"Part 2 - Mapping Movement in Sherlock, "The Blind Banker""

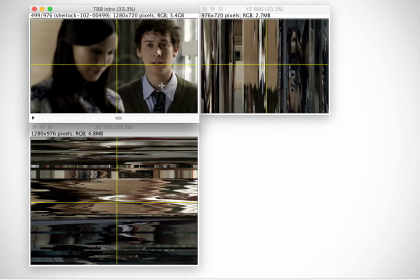[16:27]
You'll see again we're moving towards the right. We're sort of sliding over. So you're getting a bit of a different view. So the camera can stay still and bob up and down to the top and the bottom, to the right and the left.
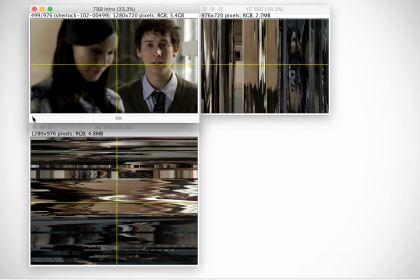[16:43]
It can be on a track and curve around, or it can be the camera operator holding the camera on his shoulder and moving around. In this case, we have a bit of a different motion.
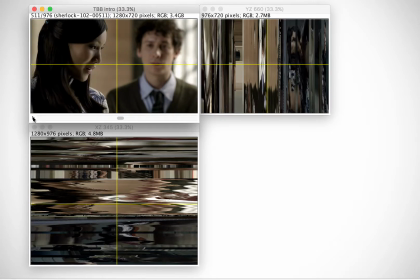[16:54]
It's sort of rocking around them in a circular way and to the right and the left. So the camera can move in many, many different ways. In this scene, you're seeing a lot of different kinds of movement.
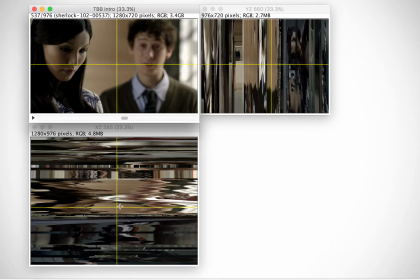[17:11]
And you'll see that center bit here is very standard, while we get a little bit more movement here. Now, a very close-up analysis of these striations could probably tell you what kinds of movement the camera is actually making. But in this case, just very generally, it tells you the camera is in a dynamic position,
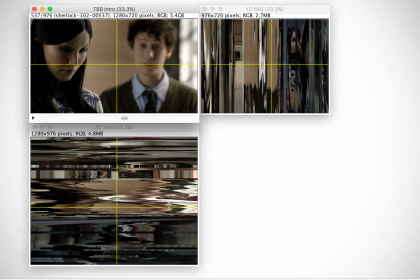[17:29]
and if you want to see how the dynamism is played out in the shots, this is where you go to look.
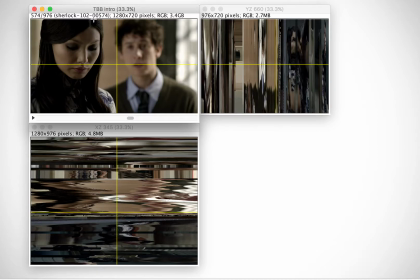[17:42]
Again, we've got that bobbing and weaving happening. We've got the focus where he's out of focus, she's in focus. So the focus puller is trying to keep her in focus, while the cameraman is trying to keep her face tied up and in frame.
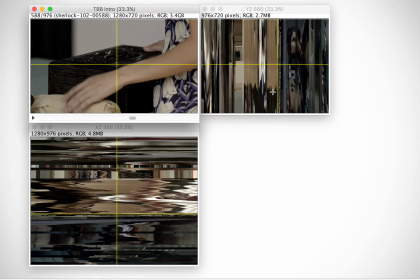[18:01]
And then we move to another shot. You'll see here that it's very dynamic. It's a completely different scene. The coloring is entirely different, and it's very jagged.
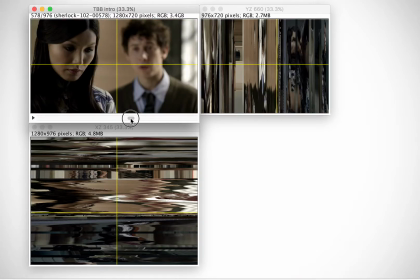[18:11]
So let's take a scrub back and take a look at what's in focus, what isn't in focus, and how is the camera moving around it.
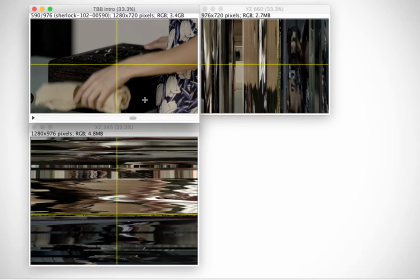[18:23]
So you do have the movement of the camera that kind of mirrors her hand. What's in focus is over here on the side. We've got some light like shining down on the box to give it a little bit of a ping.
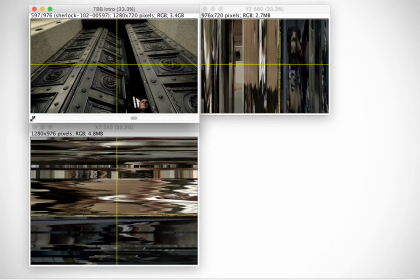[18:39]
Let's see how the movement goes. A very quick shot. You'll see it's very thin
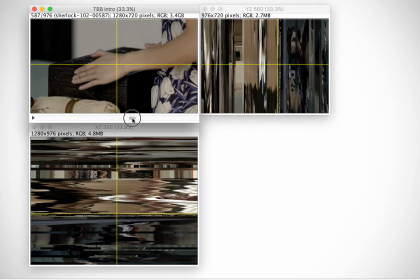[18:47]
because it's a very short shot, but a key one because she's shutting the box. Enough. The conversation's done.
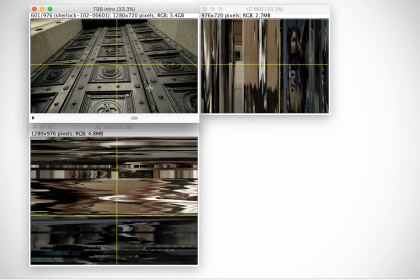[18:59]
Then we have this very low angle still camera on these doors to maximize the weight and the heft of the doors shutting. That's also a beautiful shot because they've got this gorgeous patterns on the door. But the low angle is very foreboding.
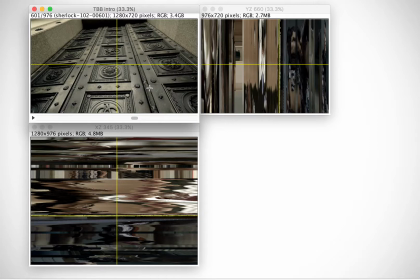[19:17]
It makes the door look even more intense and heavy than it probably even actually is in real life.
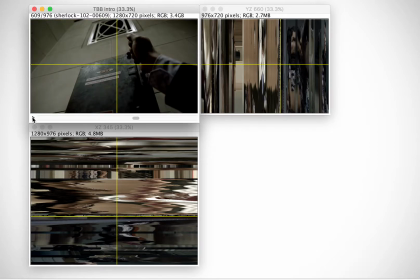[19:25]
And again, another low angle. Very quick shots.
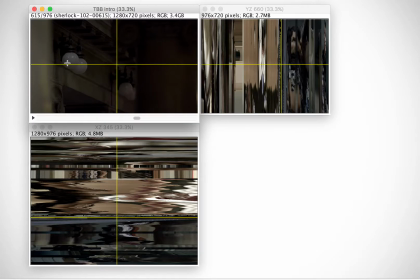[19:31]
And here we have sort of flags on the side of the shot and lighting coming down on the balls of the lamps. And now we have a crossfade. So you're moving one scene over the other,
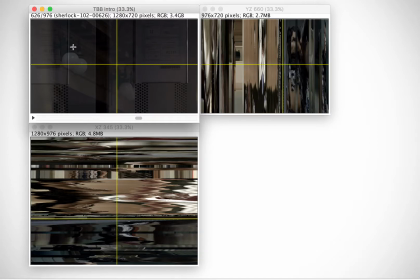[19:53]
and you're fading one view out in favor of another. So it's fading out and fading in and moving at the same time. So this is a situation where the editing comes in and is dynamic like the camera.
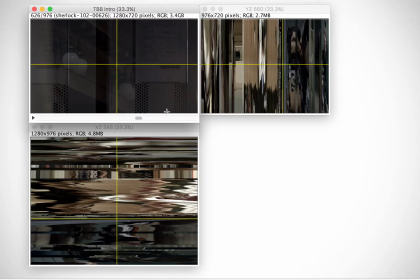[20:11]
The camera was still on these globes and still on these objects, and the editing is now doing the movement. The editing is doing the focus. The editing is changing up the dynamism.
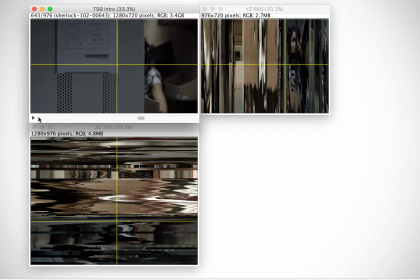[20:28]
And the camera is sort of coming in on a little wobbly.
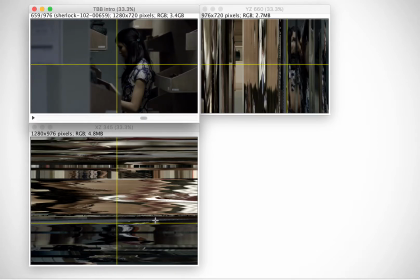[20:35]
And you can tell, again, if you take a very careful look at this striation that we've just come through, that there is consistency, but then these little dots indicate that the camera is on a dolly or it's panning around,
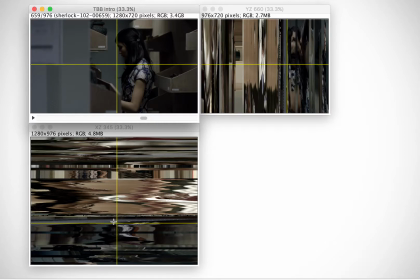[20:51]
where we've got some consistency in the set, but we're introducing something new into it. And if you can see this shot and compare it to a couple of other shots in which we've got the camera moving into a scene,
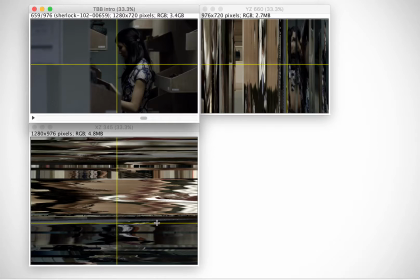[21:07]
you'll begin to see patterns and be able to tell that this is the kind of shot that's happening in that striation. So the camera is moving around. You'll see that she's becoming center in the frame. There's this nice parallelism.
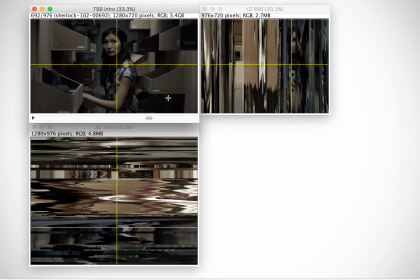[21:28]
But again, it's kind of always moving, and that is a signature of the cameraman, the DOP Steve Laws, the always kind of moving, always dynamic camera. You don't notice it until you notice it.
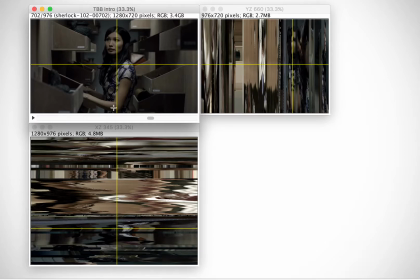[21:44]
Now notice that once the camera's arrived, it's static on her for a little while in the center, but it's always just ever so slightly moving, so you're going to get waves that you don't get when the camera is on sticks and completely static.
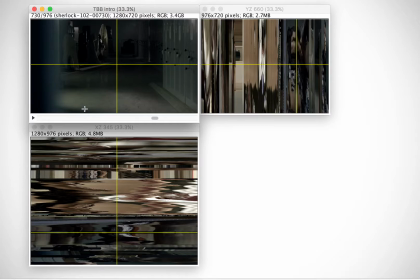[22:04]
And again, we have an interesting bit of framing. We've got some out of focus bits here. The angles here are well lit, so you can see this, and there's something going on in the back. It's like we have to squint a little bit.
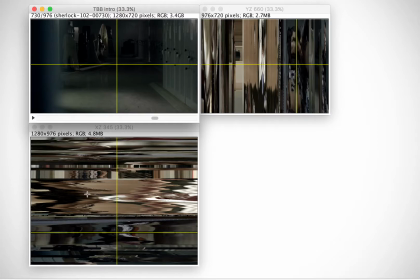[22:19]
So it's getting darker. You'll notice it went from light of day, so we can imagine that conversation was a bit lighter, and we progress into the darkness, into the out of focus, into the depth.
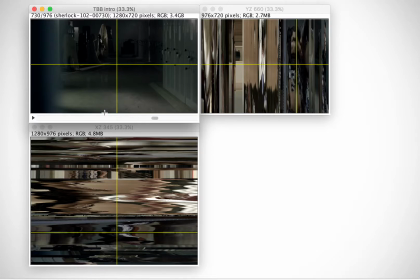[22:33]
We're being drawn in from the viewpoint of the camera into a far deeper field, and it'll take us a bit to understand what's going on there.
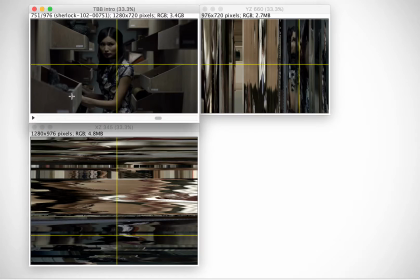[22:46]
She's got some distress going on, so we're going back and forth between the tans, but it's definitely darker. The coloring is darker. She's obviously distressed. And again, you'll see here in the camera movement,
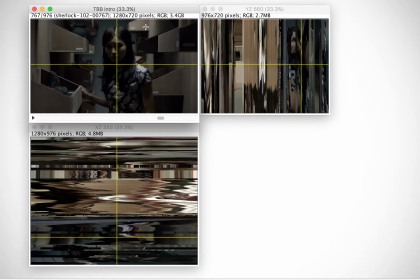[23:02]
there's some steadiness and consistency of the set in the coloring, but there is movement going on. Sometimes it's the camera bobbing, and sometimes it's the actor bobbing or moving around in the frame.
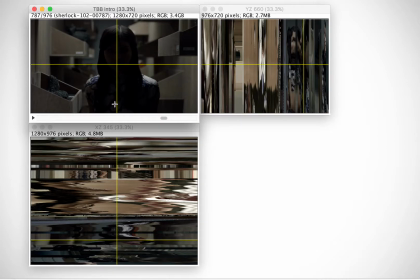[23:19]
And as she comes toward us, the scene is lit so that she will turn into silhouette, which is very nice with this symmetry here. But it also obviously displays that she's going into the darkness. A little bit of light to reveal before we change this shot.
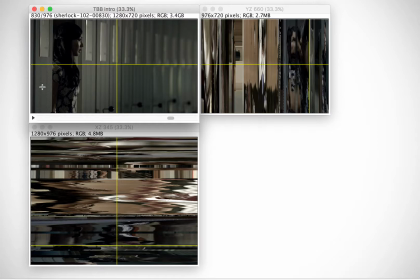[23:40]
And now we're in a completely different kind of shot. Great in terms of framing. It's very symmetrical. You get the focus here, and it goes out of focus. It just draws your eye.
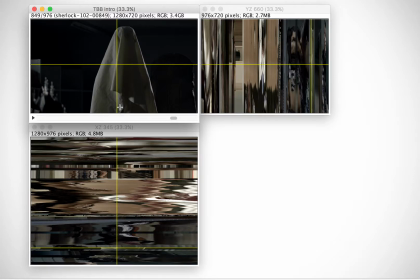[23:58]
And she turns around. She's looking down this direction, then she turns around to see this ghostly item.
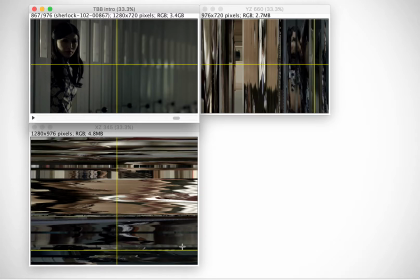[24:08]
So we've got that horizontal ness that's appearing here. You'll see that setting, those striations are on a diagonal, so we're moving back and forth between
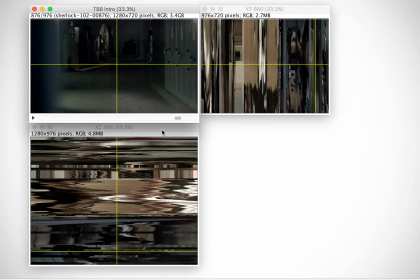[24:27]
a view that is pretty static.
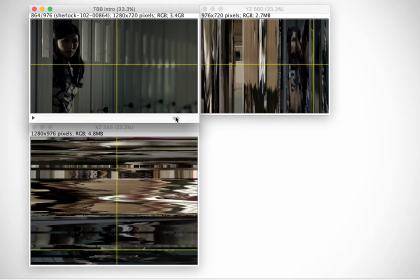[24:32]
There is some movement. It's pretty static, but that symmetry, that angle gives it a sense of, I want to say, movement as well.